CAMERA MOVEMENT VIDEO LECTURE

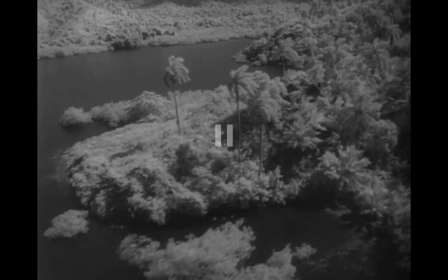498s
Now, I wish I could show you this entire shot, but in the interest of time, I'll stop here. The entire credit sequence is this one gorgeous aerial shot that, again,
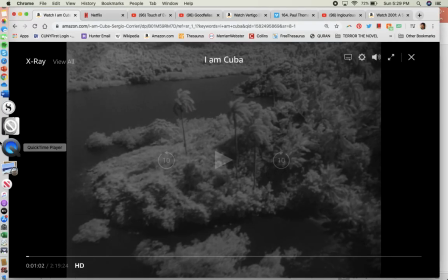507s
is immediately introducing us to our main character of the film, which, of course, is the island of Cuba.
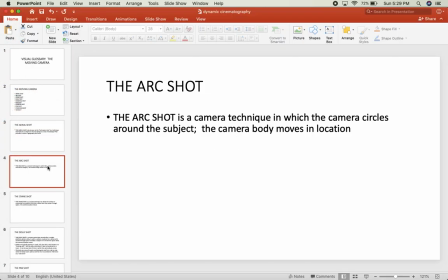515s
Okay? Let's keep going. The arc shot. The arc shot is a camera technique in which the body of the camera actually moves, okay? And the camera circles around a subject, okay? Now, there are many examples of the arc shot that I could have used.
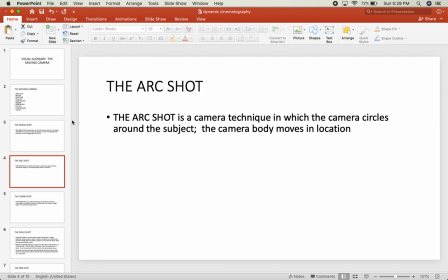535s
An example that I really strongly considered using were those arc shots from the film The Matrix, right? Where you see those shots that sort of spin around Keanu Reeves' character as like the bullet,
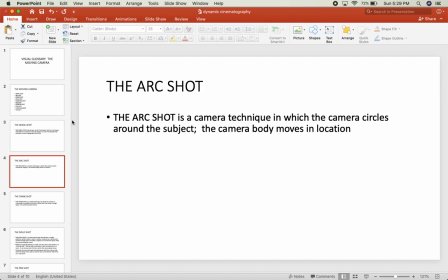550s
as he's, you know, dodging the bullet or whatever, right? But, you know, again,
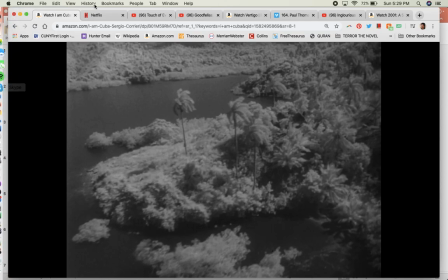555s
I tried to use examples in this lecture of camera techniques that really
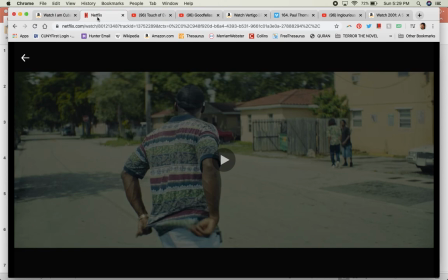561s
conveyed meaning or conveyed narrative, okay? So instead, what I'm going to show you is a shot from Moonlight. Now, I'm pretty confident that all of you have seen Moonlight, but in case you have not seen Moonlight,
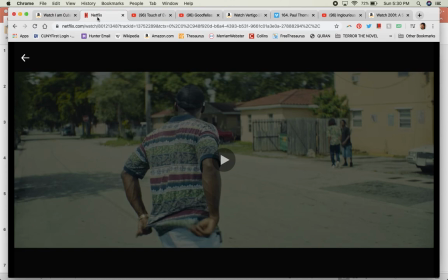576s
for God's sake, go and see this film, okay? There was a movie that came out in the year 2000 that I was in love with. That was a film made by Wong Kar-wai, In the Mood for Love. I think I saw it in the theater like, I don't know, 40 times, 50 times. Beautiful, beautiful film. I was very depressed.
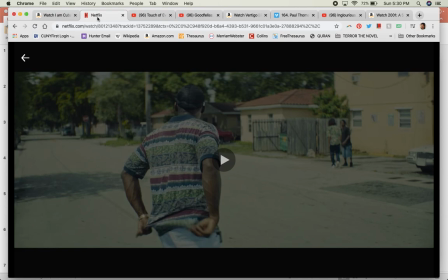596s
for like a long period of time after In the Mood for Love came out, because I was just like, God, there's nothing that is as beautiful as In the Mood for Love. And then Moonlight came out. Thank God. Okay, Moonlight, another incredibly beautiful film.
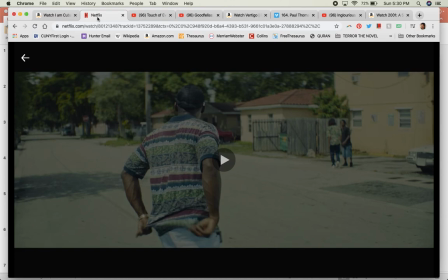614s
Okay, this is the beginning of Moonlight. This is, of course, the character of Juan, who we see in the background here. We're gonna see the director's use of an arc shot. Let's watch it and then I'll talk about it.
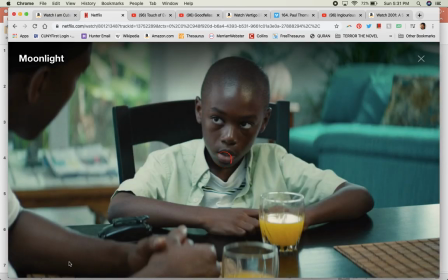630s
Oh no, what's happening here? Okay.
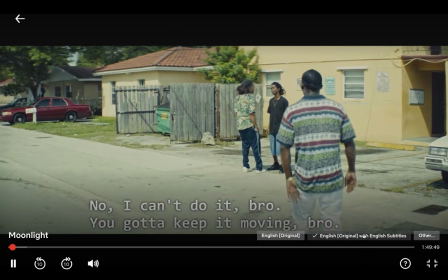637s What you need? Help me out, man. Nah, I can't do it, bro. You gotta keep it moving, bro. I can't do it right now, bro. Police out here, man.
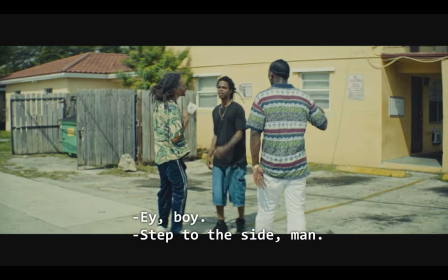642s Keep it moving, bro.
Okay, please forgive the subtitles. I can't get them off right now.
How you good with you?
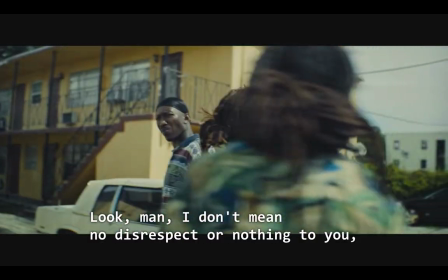648s I'm all right, man. I'm out handling business as usual.
Look, man, I don't mean no disrespect or nothing, G. I'm just okay, the camera spinning.
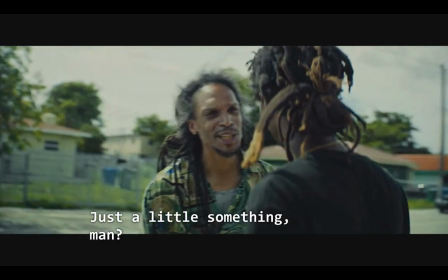656s What time it is, bro? I keep looking out for you, man. Just a little something, man. All my something cost a little something, man.
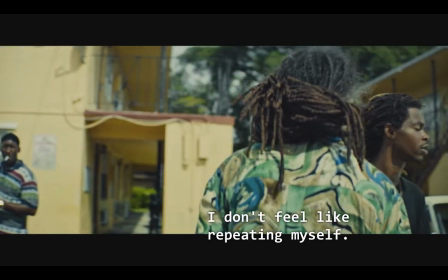661s If you ain't gotta get the steppers, nigga, you know what time it is, bro. I ain't finna repeat myself, bro. Hey. You know you my man, right, Juan?
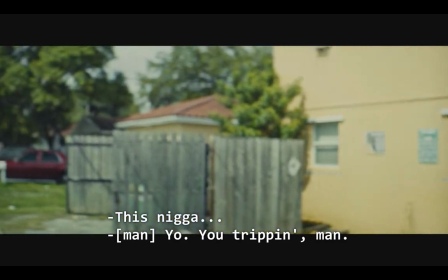668s This nigga. Yo, see if you could do something here for me.
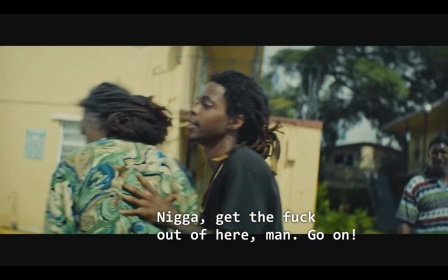674s What the fuck I just told you, man? Let me get this shit, nigga.
Get the fuck out of here, man. Okay, so this is a really complex shot.
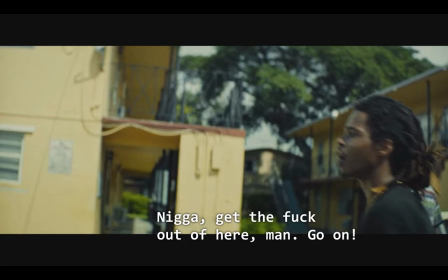680s
I mean, this is one of the many reasons why this film is praised endlessly, right?
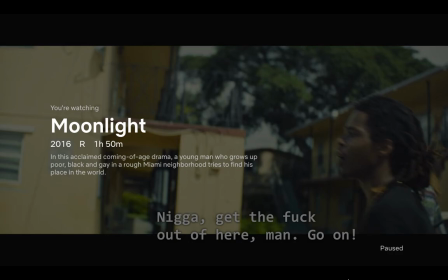685s
I mean, in addition to the mise en scène just being so gorgeous, in addition to the narrative being so complex and tragic and beautiful, some of the cinematography is just really complex and incredible, okay? This shot that I showed you, it combines the arc shot, which spins around a subject,
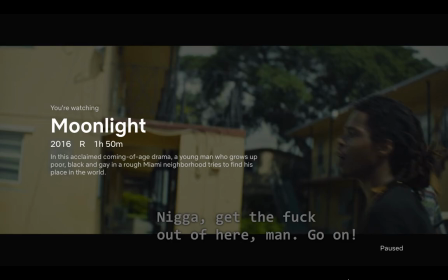705s
with a pan shot in which the subject spins around the camera. So it was a very complicated sort of back and forth between these techniques. This very fluid camera movement. And what does it tell us? It tells us that we're landing in the center of the world.
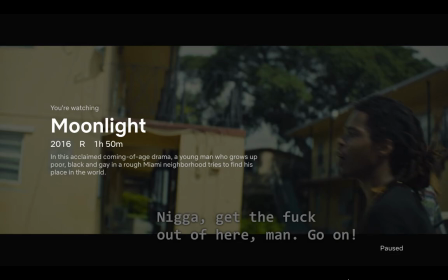724s
The cosmos are spinning around this world, around this point. Everything is spinning around, right? We're landing in the center of the world. I mean, for the character of the addict who's trying to buy drugs, I mean, this is the center of the world, right?
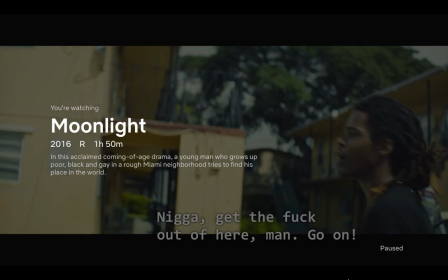742s
I mean, if you are an addict, if you are a junkie and you need your drugs, I mean, it's like that moment is the only moment that matters on Earth, right? So the camera giving us a sense of this. Also, of course, when we meet our main character, who at this phase in the film is a little boy who's named Little,
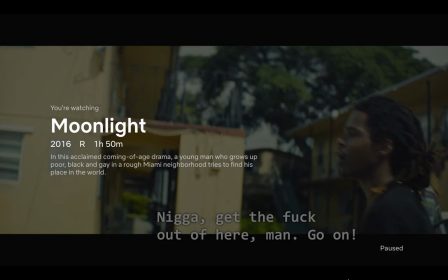762s
Juan will be the center of the universe for Little. So it's a fantastic camera technique,
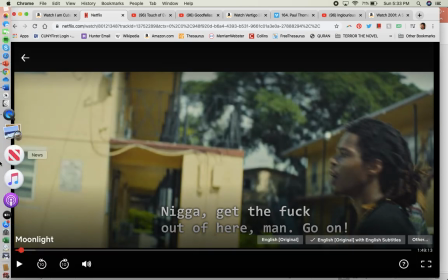767s
spinning around the subject, that gives us a sense of important characters and important moments in the film.
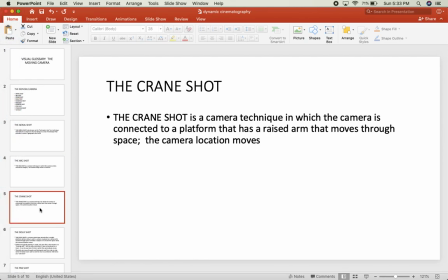775s
Okay, let's keep going. The crane shot. Okay, now this is another shot that, would I have included this in this list? I don't know. The crane shot in some ways is like a complicated tracking shot or a complicated dolly shot that takes place on a crane.
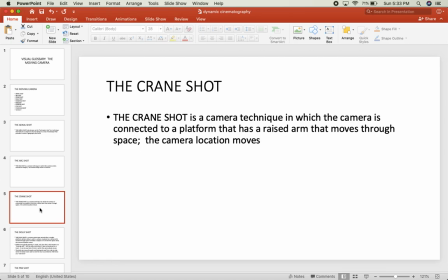791s
So it's not just moving, backwards and forwards on a flat space. It can be moving up or down. It can be moving, across space at great speeds. It's a camera technique in which the camera is connected to a platform,
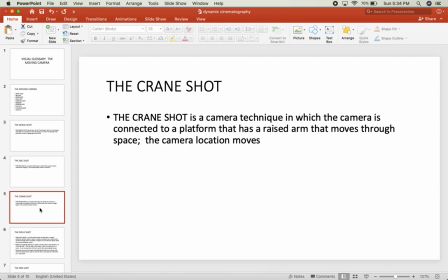809s
and that platform is connected to a machine that has a raised arm. Okay, so the platform can be raised up and down. The crane itself can be driven around in different places horizontally.
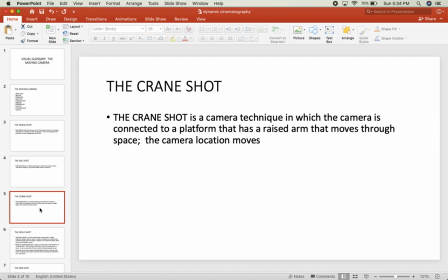824s
So it's a very, very mobile shot. Okay, that moves through space. As a shot, it can achieve a lot of different things. It can give the characters it can give the audience a sense of space, right? Because it's showing us a lot of different space.
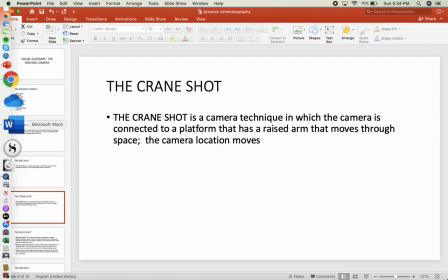841s
And it can connect together that space in a way that may be meaningful, or in a way that the meaning will be revealed later on.
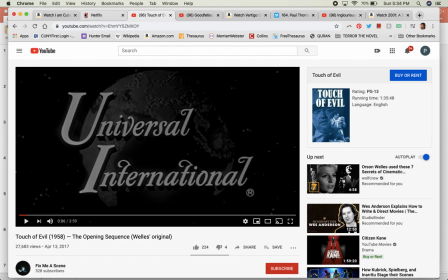851s
The example that I'm going to give for the crane shot is the opening shot from Orson Welles' Touch of Evil. Okay, this is a famous shot for multiple reasons.
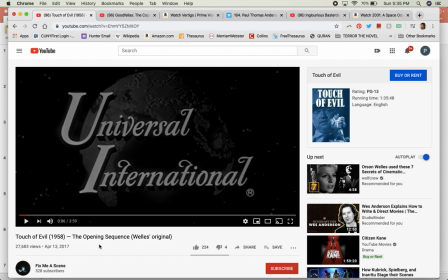868s
It's also an incredibly long take that has been copied and copied and copied and copied. I think that the opening of Boogie Nights is an homage to this opening of Touch of Evil.
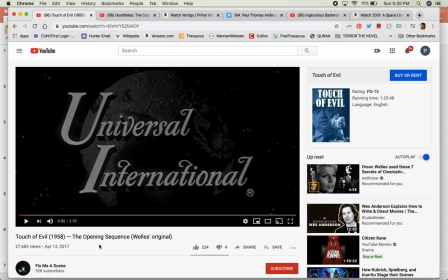882s
I must have said this in the Orson Welles lecture. If you get a chance, watch all of the major Orson Welles films. I mean, that if you're interested in cinema, if you're a cinephile, if you want to work in cinema, if you want to, be a cinematographer, especially, watch all of Orson Welles' films, okay?
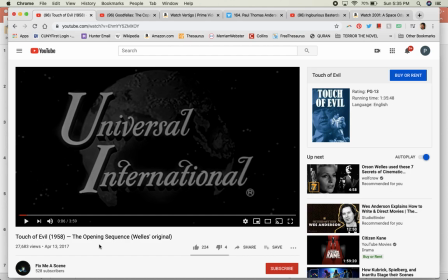899s
But let's watch this crane shot in the beginning of Touch of Evil.
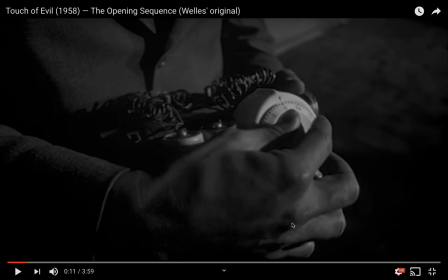909s
Oh, and by the way, the film itself is about a bomb that explodes on the Mexican and American border, okay? And it's an investigation into the explosion of the bomb that reveals corruption on both sides of the border.
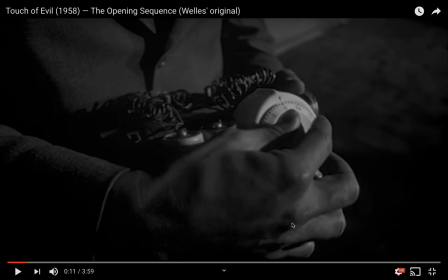924s
It reveals corrupt cops and gangsters and the collusion between them, okay? The linkage between them. The crane shot here is going to link between spaces, just like the film itself is showing us the linkages between these different forms of corruption.
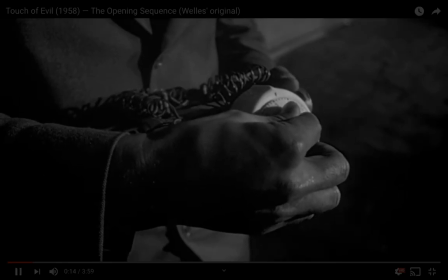944s
So we start with this close-up of a bomb.
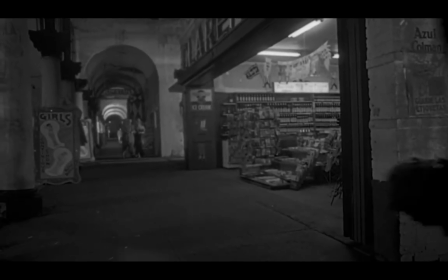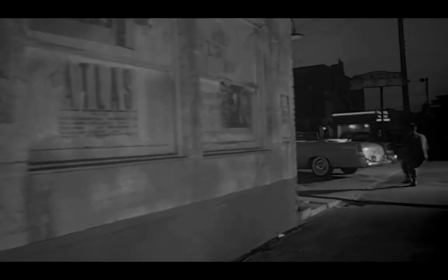955s
Okay, then we have, what looks like a tracking shot, although it's done in the crane.
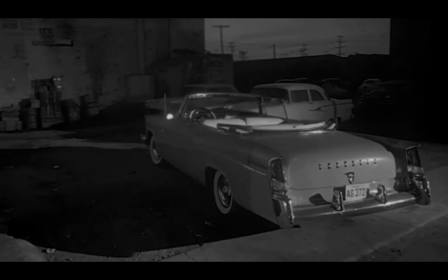960s
The bomb is put in a car. Okay, now the crane is rising.
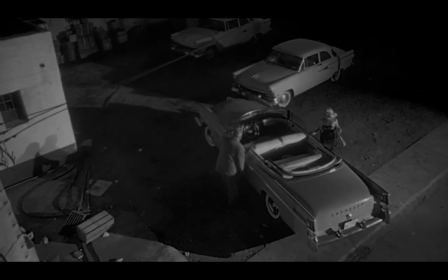966s
Now we see this kind of ghostly, all-seeing eye that's watching everything from the sky, right?
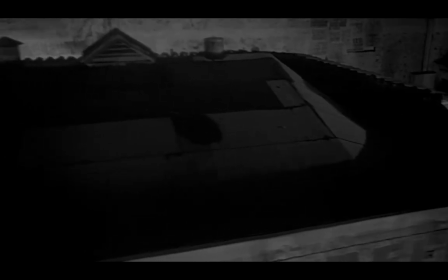977s
Fantastic shot. We're still in the long take. Now we're connecting in space.
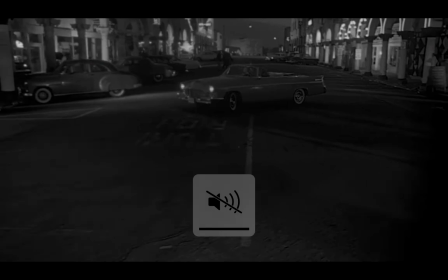987s
Now we're getting a sense of where exactly this is.